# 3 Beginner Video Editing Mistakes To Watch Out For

Our previous two tips were pretty easy to fix, but this next one is a little bit more complicated. And the reason isn't because there's some sort of meticulous technique you have to master, it's more just because it's kind of subjective.
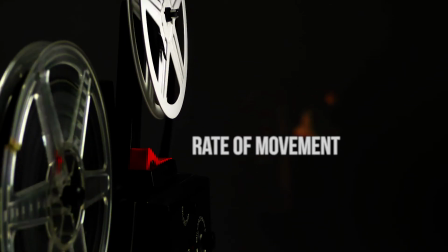(4:25)
Pacing refers to the rate of movement, and in this case, it's the rate of movement of elements like story and visuals in your video.
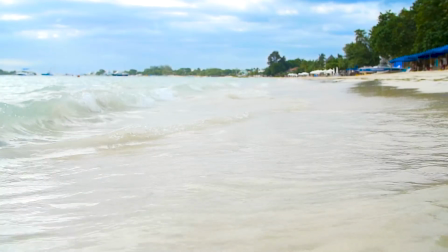(4:33)
But it's all based on feeling. There's times when you see a shot, and it lasts forever.
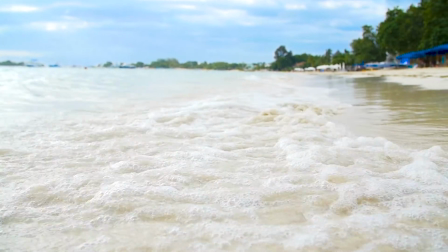(4:38)
It's like, cut already! We get it! It's a beach! There's water!
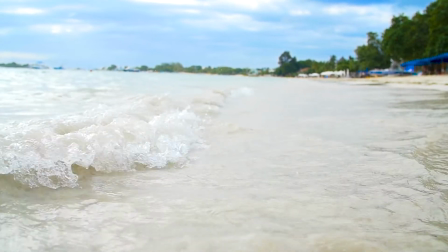(4:45)
Why- why are you still showing this? It's still going!
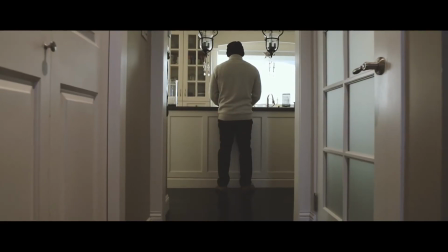(4:51)
Just cut! And on the other side, you can have shots that are way too short. So quick that you lose the ability to register all of the information of that shot.
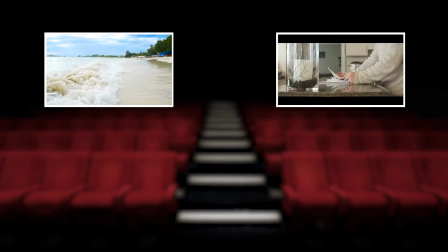(5:00)
Put either of these in scenarios throughout the duration of your film, and you're left with either a bored or confused audience, and sometimes both. But here's the thing, holding a shot for really, really long isn't bad in and of itself, and neither is a shot that's really, really short.
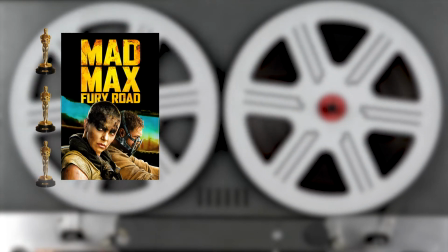(5:15)
Mad Max Fury Road won six Oscars, and its average shot length was only 2.1 seconds per shot.
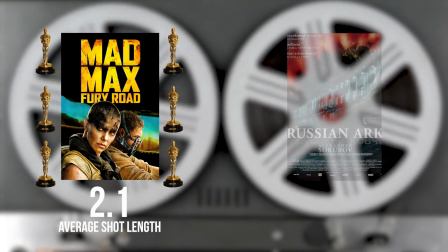(5:21)
That's crazy fast. But Russian Ark by Alexander Sukharov was a revolutionary film,
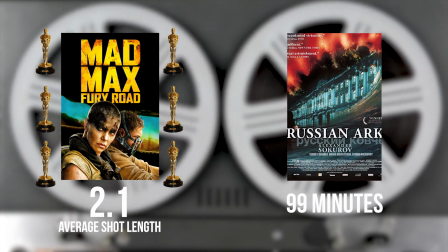(5:27)
and it lasted for 99 minutes, and it consisted of one single shot. Not like Birdman where they made it look like one shot, but actually just one shot. So what's better? Do you hold a shot for longer? Do you cut it shorter? Do you do neither? And how do you even know? Well, the truth is that there's nothing that's automatically going to be better for your film.
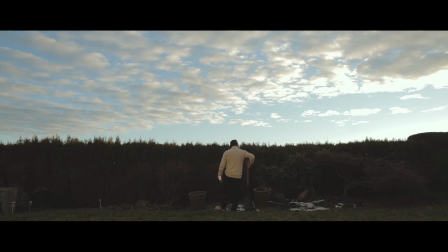(5:50)
The truth is that each film has its own tone, and can be presented in an infinite number of different ways.
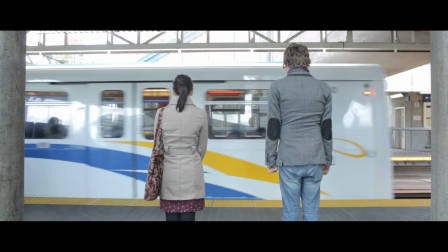(5:55)
A shot can last for a long time if the director wants you to be at peace for example,
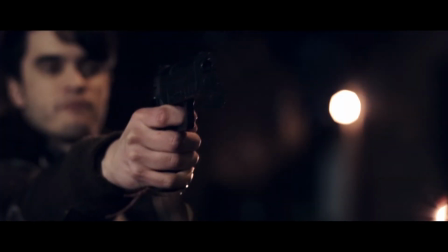(6:00)
whereas a fight scene in the same film can have really quick cuts to help you feel anticipation and concern just minutes later. The answer to fixing bad pacing is unfortunately a bit of a non-answer. It's your own personal taste and your own personal preference based on what you want your audience to feel. But here's a good place to start. Ask yourself, what do I want my audience to feel?
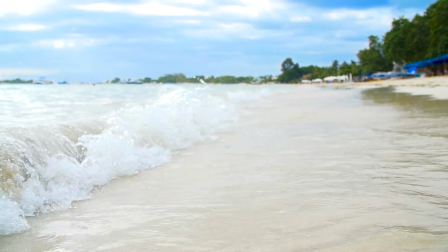(6:22)
If your answer is, I want them to know I went to the beach, cool. They'll probably figure that out after a second or two.
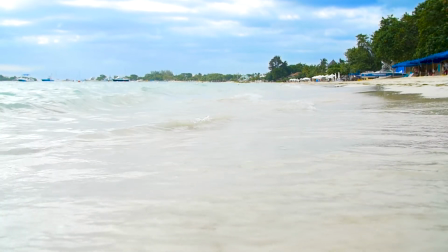(6:28)
But if your goal is, I want to have my audience ponder the existence of their own consciousness and the chaos found within,
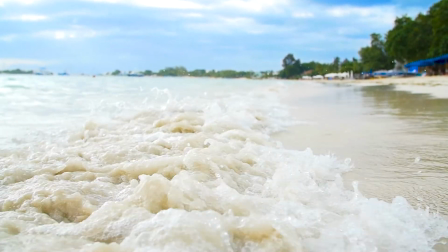(6:35)
represented by the tranquil waters crashing over the desolate shores in a swirl of foam and surf,
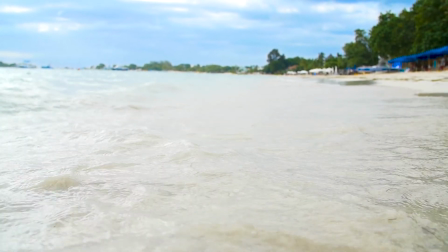(6:41)
mesmerized by the beauty of something that both gives life and takes it through force and destruction.
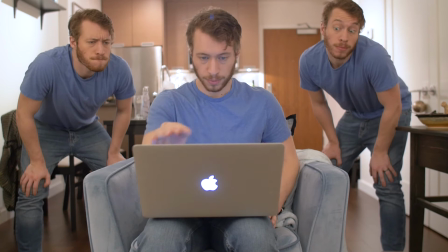(6:48)
You're gonna be there for a while. When all is said and done, it's a pretty good idea to show somebody else your video. Ask them what they think and you'll probably get some answers. things like that shot on the beach went on way too long and I got bored or maybe they'll say that shot on the beach spoke to me in a way I didn't expect take their consideration with a grain of salt and then
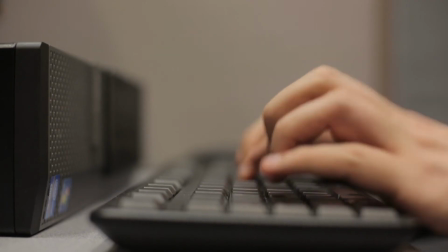(7:07)
make an executive decision the more videos you make and the more time you go through this process the more you'll find you can feel where shots should go
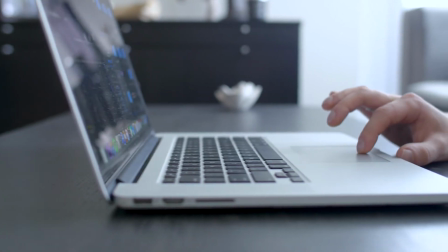(7:14)
and how long they should last for but more importantly you'll also start to see your own personal style develop so go for it and see where your work takes you I hope you guys found this video helpful. If you did, we've got tons of other tutorials over at MotionArray.com.
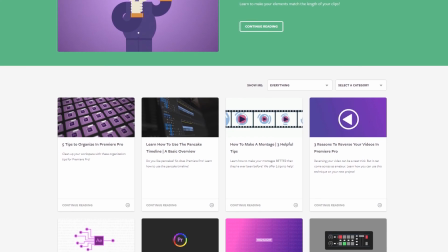(7:29)
Thank you guys so much for watching, and I can't wait to see you in the next video!